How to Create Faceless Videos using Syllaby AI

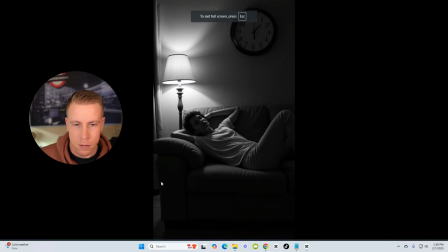Ever feel like you're running on empty, no matter how much sleep you get?
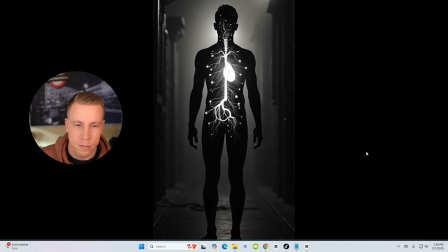Sometimes your body just needs an extra boost, and that's where nitric oxide comes in.
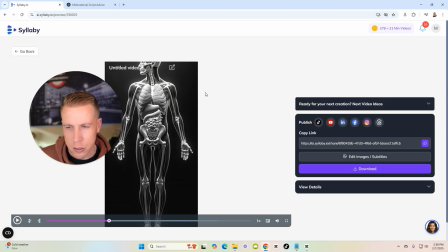My only feedback on this stuff is that these videos are too slow. So like the retention isn't going to be there.
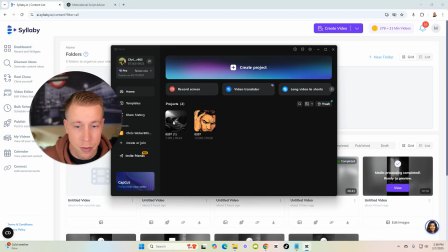So what I like to do here, I'll show you some examples. What I do is I got into a video editor like CapCut, and I know everyone's afraid to use video editing. All you automation people are like, we can't do anything, right? But guys, 5 minutes in a video editor completely changed the game on this video.
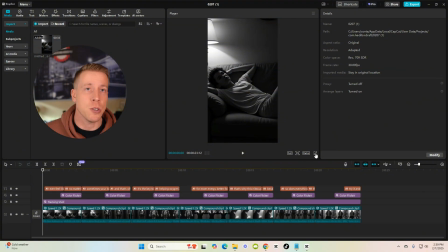And I'll show you this. This took me like 5 minutes once you get good with video editing and you add some effects.
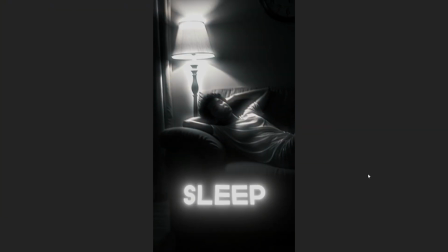Watch this.
Ever feel like you're running on empty? No matter how much sleep you get, sometimes your body just needs an extra boost. Okay, so you see how fast it moves?
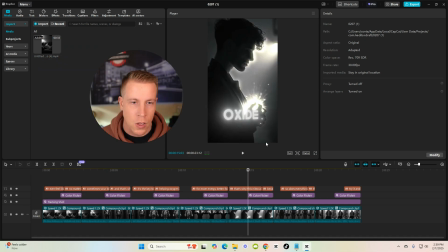And that's where nitric oxide...
So these are the videos that I'm getting from Syllaby. It's not the actual output that you're getting. All right, so the video's done.
Everything feels like it's falling apart, doesn't it?
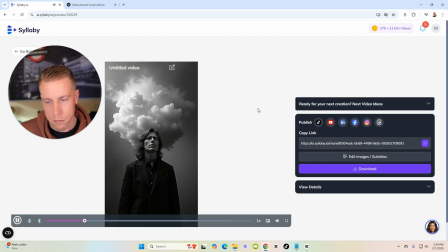Like no matter what you do, life just keeps hitting you.
Okay, so, I mean, these are so slow that I can't even, like, keep up with them.
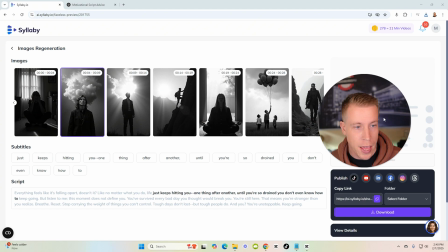Let's go click on edit images because you can actually edit the images. That's the big part here.
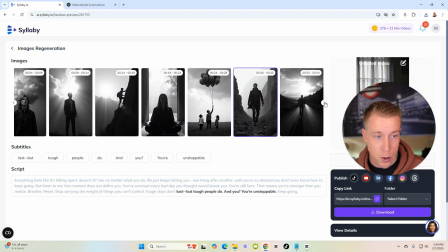And the images are all kind of dark black and white, which is perfect because it's, like, dramatic for my scene of my motivational channel.
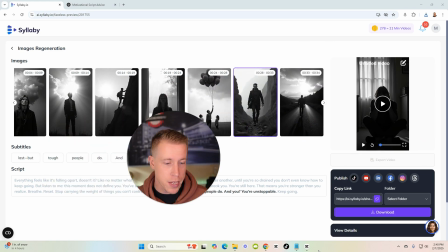All right, so what I'm going to do is I'm just going to save this video like I just did. And this is the secret sauce here, guys.
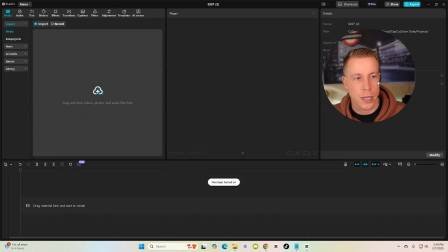Like, if you're looking to next level with, like, YouTube automation or, like, actually making good videos with AI, you're going to have to learn how to make them good.
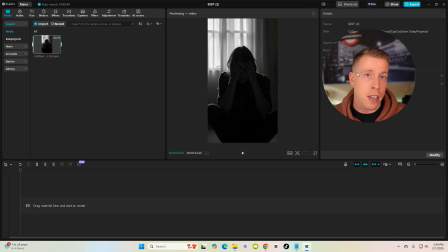So let's bring in this video to CapCut. By the way, if you don't have CapCut, it's free and you need it. It's so easy. I advise signing up for CapCut Pro because you get their crazy captions feature, which the captions blow away Syllaby, no offense.
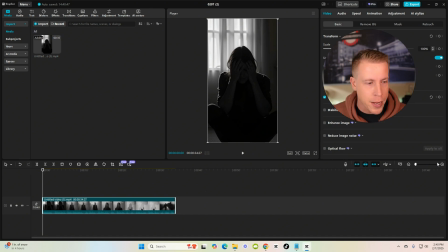All right, so here's the video, right? So all we have to do is drag it down to the timeline. Now we're gonna zoom in so that we can see the audio.
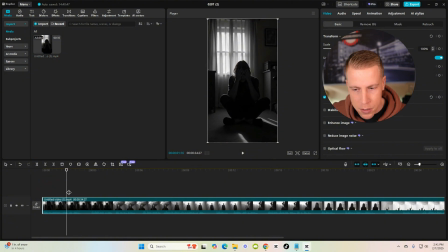As you listen to this video, there's audio openings, there's dead spots.
So if we listen to this, everything feels like it's falling apart, doesn't it? Like no matter.
Do you see those dead spots? So we need to remove all these dead spots. And the reason is because people's retention can't sit and hold during these dead spots.
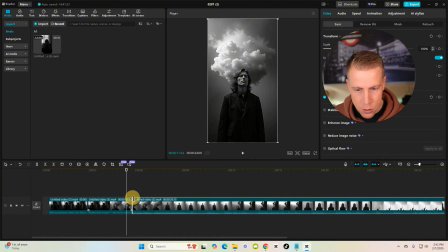So what we're going to do is we're going to remove them all. And we're just going to scroll over and hit Control B and split and then just left click, drop and drag over.
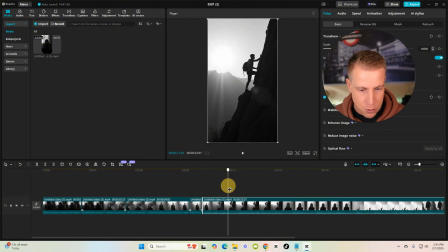I literally taught someone how to video edit in like 3 minutes yesterday. It was crazy. Because this business owner was like, I can never video edit.
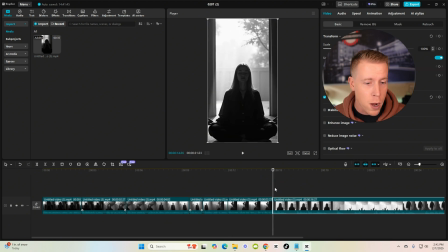I can't even. I was like, download CapCut. I'll walk you through it in 2 minutes. And they're like, no, I can't do it.
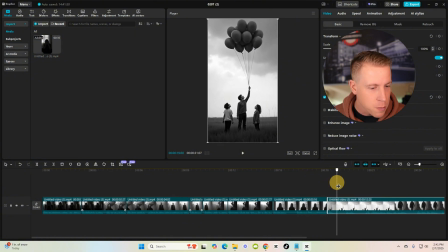I'm like, do it. And they're like, wow, that wasn't bad at all. All right, so first we're going to remove the dead spots. Because that's just how it is. The AI voices kind of suck with the dead spots.
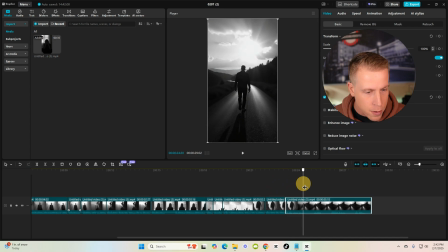And it says only going to take me a minute. Time me. And a little dead spot there. And I'm looking at the audio below the video. And then we're going to have a listen. See what this sounds like.
Everything feels like it's falling apart, doesn't it?
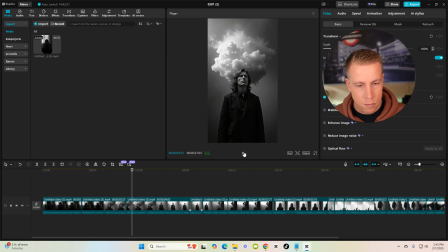Like no matter what you do, life just keeps hitting you. One thing after another.
All right, so there's a little chunk right there where it's a dead spot. You might be thinking I'm OCD, but I know how this stuff works, guys. I get over 1 million views a month on socials and I help businesses grow.
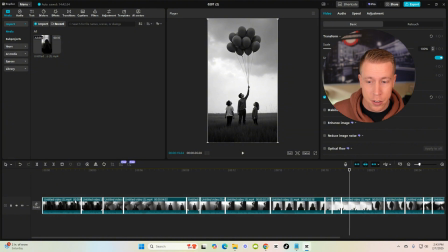You need to listen to me. All right, so what we're gonna do is now we're gonna add all these clips together. So highlight everything, right click, create a compound clip, and now we're gonna speed it up.
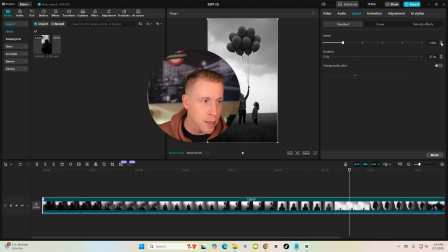This is the secret sauce to getting AI like to sound better. So speed it up a tiny bit.
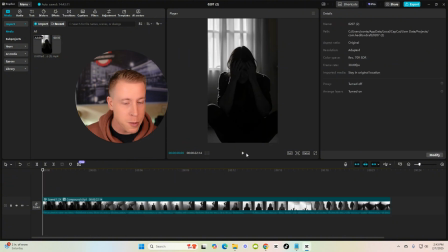I like it 1.2. Now let's have a listen.
It's going to be pretty fast. Everything feels like it's falling apart, doesn't it?
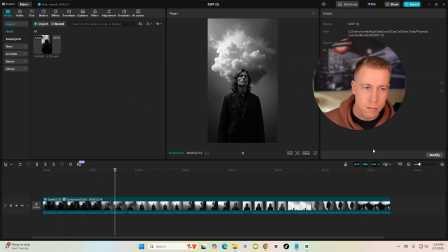Like no matter what you do, life just keeps hitting you one thing after another until you're so drained you don't even know.
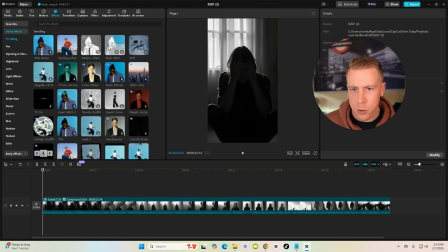All right, so that's good. Now what we're going to do is we're going to add a couple effects. We're going to add tracking shot, and then we're going to add this effect to the entire video. And then we're also going to add, see how this moves around now? It changes the game.
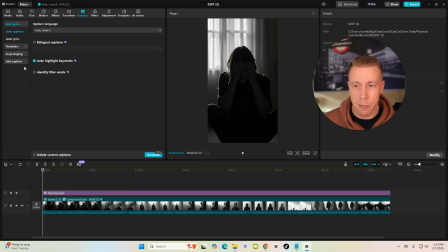So we'll just keep this effect, but we'll also add captions. So let's click on templates here.
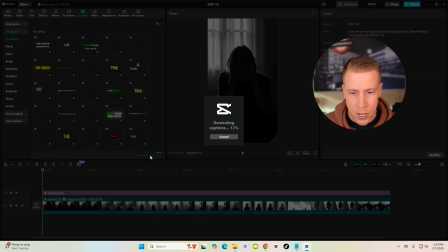And then click this.
Everything feels like it's falling apart, doesn't it?
Generate captions. And by the way, to get all these really cool captions, you need CapCut Pro.
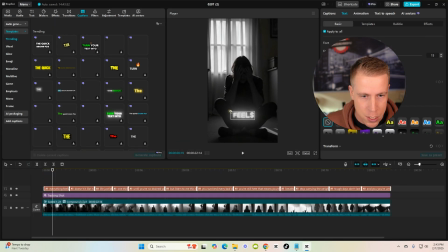I'll throw a link in the description because it's a complete game changer. So this is my secret to making these videos better.
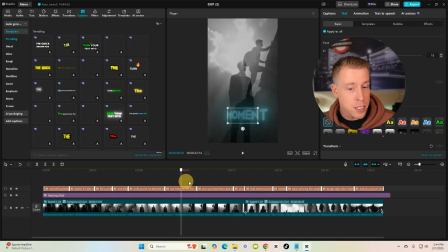Kill the dead spot with audio and then fasten it up a little bit and then add some captions and a movement effect.